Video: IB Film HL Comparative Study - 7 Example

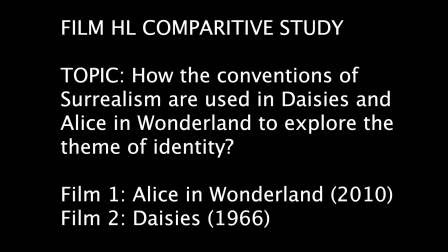In this video essay, I will explore how both Vera Chisilova and Tim Burton used the conventions of the surrealistic film movement in their films Daisies and Alice in Wonderland. Although the Chechny Wave film Daisies was filmed in 1966 and the fantasy film Alice in Wonderland was filmed in 2010,
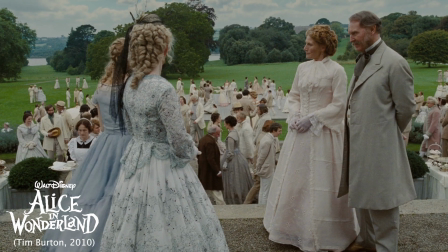both films portray the theme of identity through the perspective of the young female archetypes who were struggling with the societal pressure to conform.
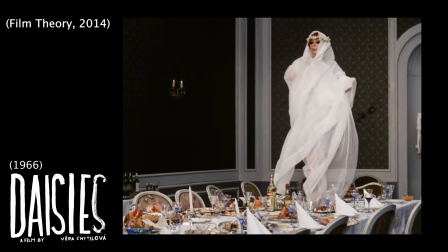The surrealist film movement began in 1924, evolving from the anti-establishment art movement.
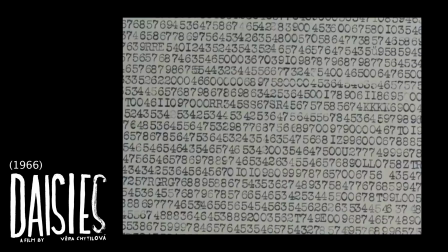The events portrayed in these films operate outside accepted ideologies, bending reality and acting as an extension of one's subconscious.
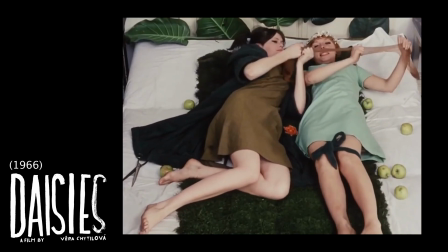Surrealist filmmakers would often break expectations of filmmaking,
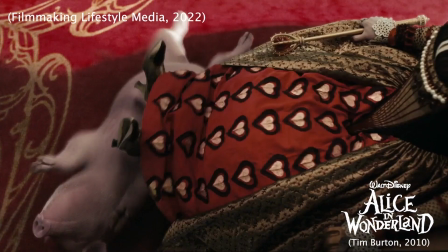including scenes with no logical connection to the story, dream sequences, and unexpected illogical juxtapositions.
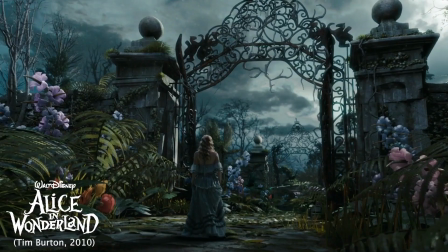Tim Burton's Alice in Wonderland is a reimagined take on Lewis Carroll's original novels.
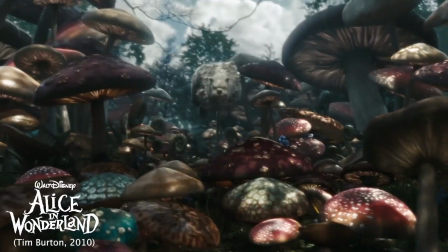Alice returns to Underland as an adult, who is struggling to live up to societal expectations of Victorian England.
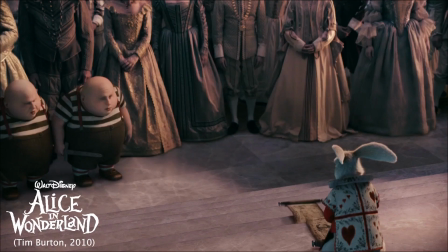As she takes on the challenges of Underland, she learns to accept herself. Alice in Wonderland's narrative has the typical Hollywood three-act structure,
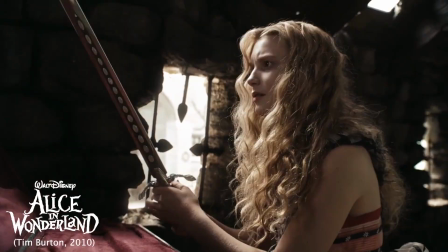which Burton uses to portray the different stages of Alice's emotional growth, as she learns to take control of her own destiny.
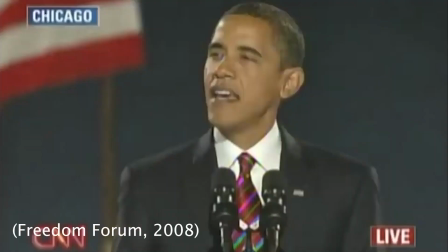Alice in Wonderland was produced during an era which embraced social change, with the recent election of the first black president of the United States.
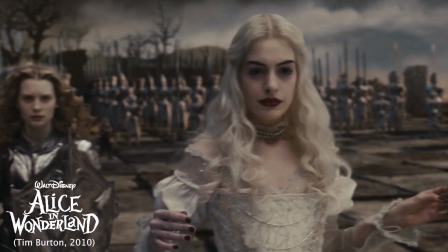The third wave of feminism had redefined females as assertive and powerful, and Burton's narrative reflects these new ideologies,
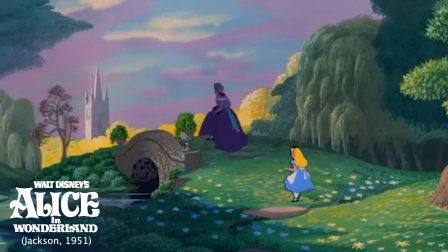rather than the traditional ending where Alice decides to embrace social expectations.
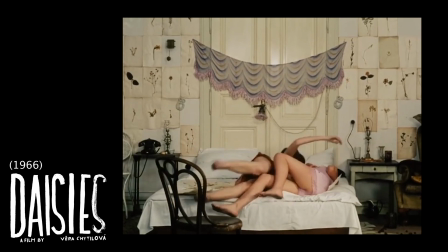Viruch de Loewe's film Daisies centres around two women, both named Marie, discovering who they want to be and deciding to embrace the chaos of the world around them,
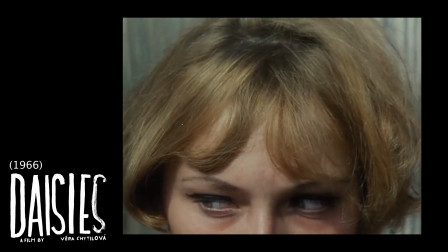consequently subverting the stereotypes imposed on them by society. Rather than a conventional narrative, the episodic structure of Daisies is filmed as a series of fragmented events,
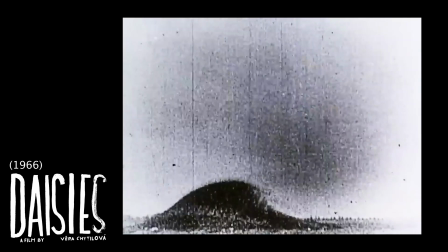Unlike Burton's Alice, Chytilova does not provide the protagonists with any character development, and in the end, they are punished for their inability to reform.
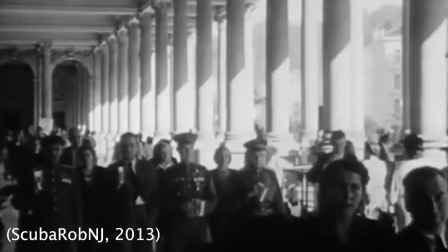The Czech New Wave films were a response to the dissent against the communist regime and the censorship imposed on the Czechoslovakia since World War II.
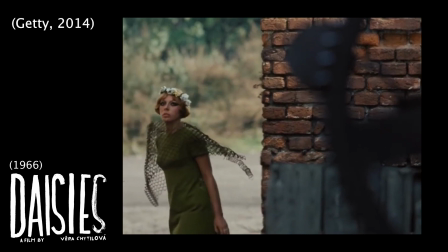The films were characterized by an experimental, non-conformist attitude, which showed subliminal criticism through absurdity, humor, and pathos.
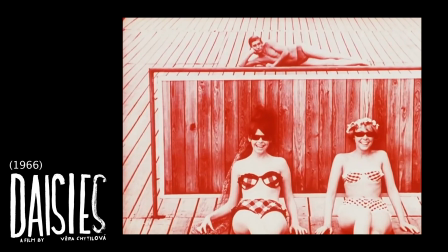Chytilova not only did away from the stereotypes of socialist realism, but also from the formal film conventions.
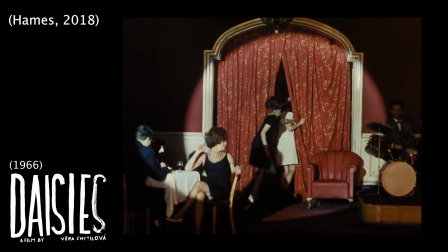Chytilova aspired to put real-life experiences, especially that of women, on screen,
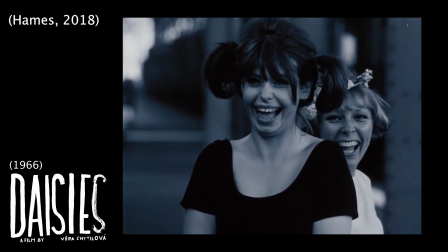and the anarchic spirit of Daisy's protagonists exemplify the rise of feminist descent.
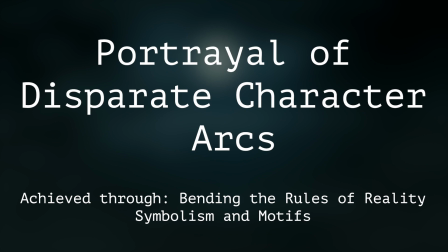Both Chytilova and Burton bend the rules of reality to portray the protagonists' search for self-identity.
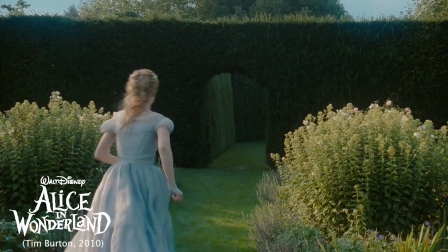The 2010 cultural context of social change is reflected in Alice's character arc,
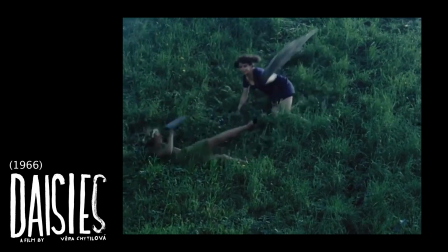whereas Chytilova reflects the social constraints of the Soviet regime in the futility of the protagonists' rebellious behavior.
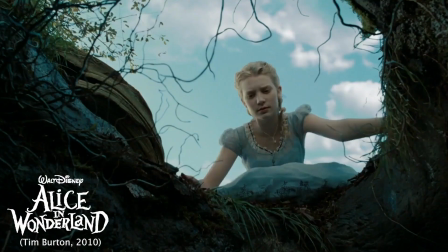Burton symbolizes Alice's need to escape the social constraints of being a young female in Victorian England through Alice's journey through the rabbit hole.
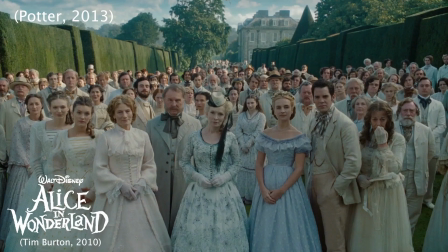As she falls, Alice passes a bookcase, a piano, and a bed.
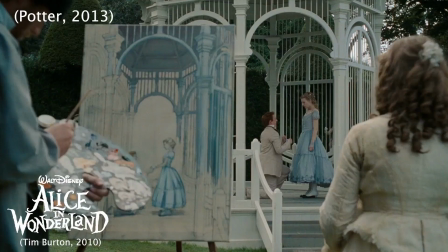These objects are allegories for what was expected of an accomplished Victorian lady, a knowledge of literature and music, and to be a good, subservient wife.
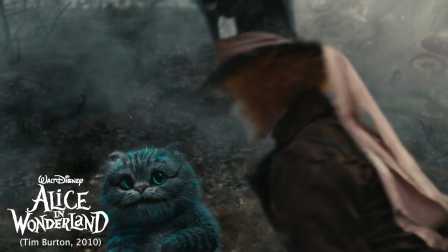Burton uses the chaos of the Tea Party to portray madness as normal,
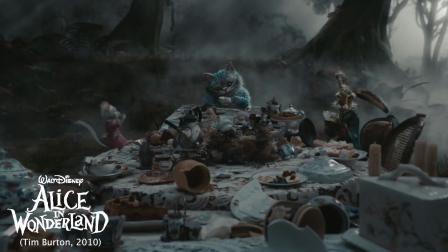creating a disturbing panorama through the stylistic, dark, gothic tone and muted color and lighting.
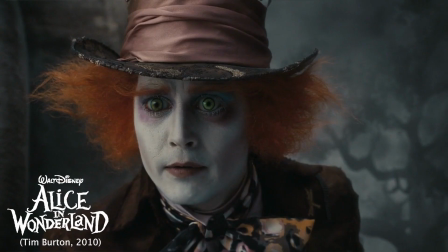He uses the illogical juxtapositions of the hare pulling a pocket watch out of a cup of tea, the Mad Hatter's sudden vocal distortion,
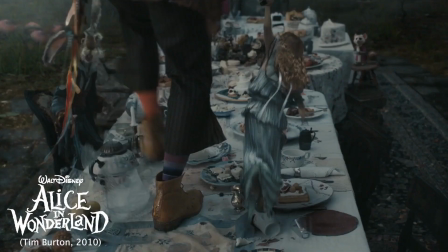and nonsensical dialogue to show how Alice should embrace her own madness.
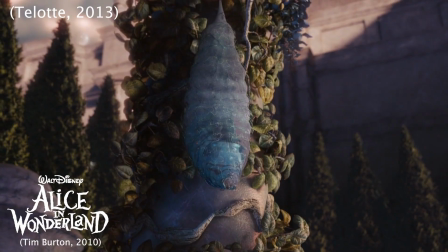Alice's internal transformation is also paralleled by Absalom's transformation from a caterpillar to a butterfly.
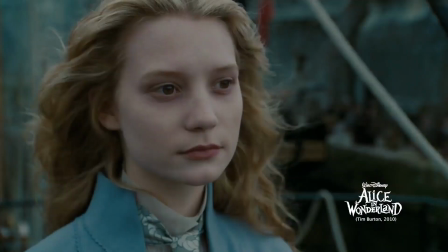When a confident Alice starts her adventure to China,
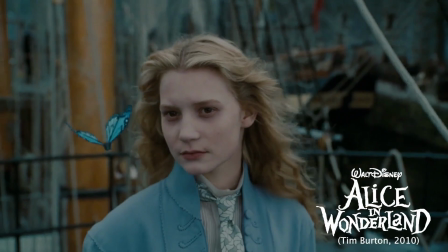Burton places butterfly Absalom on Alice's shoulder, visually pairing the two to represent how Alice has found her purpose and accepted her destiny.
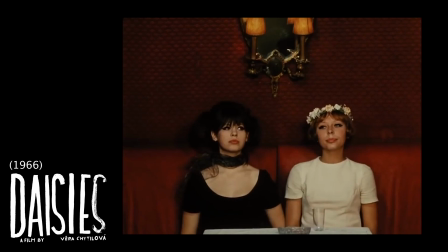In Daisies, Chitilova bends the rules of reality to portray a feeling of estrangement and discord reminiscent of the Marie's feeling of disconnect with society.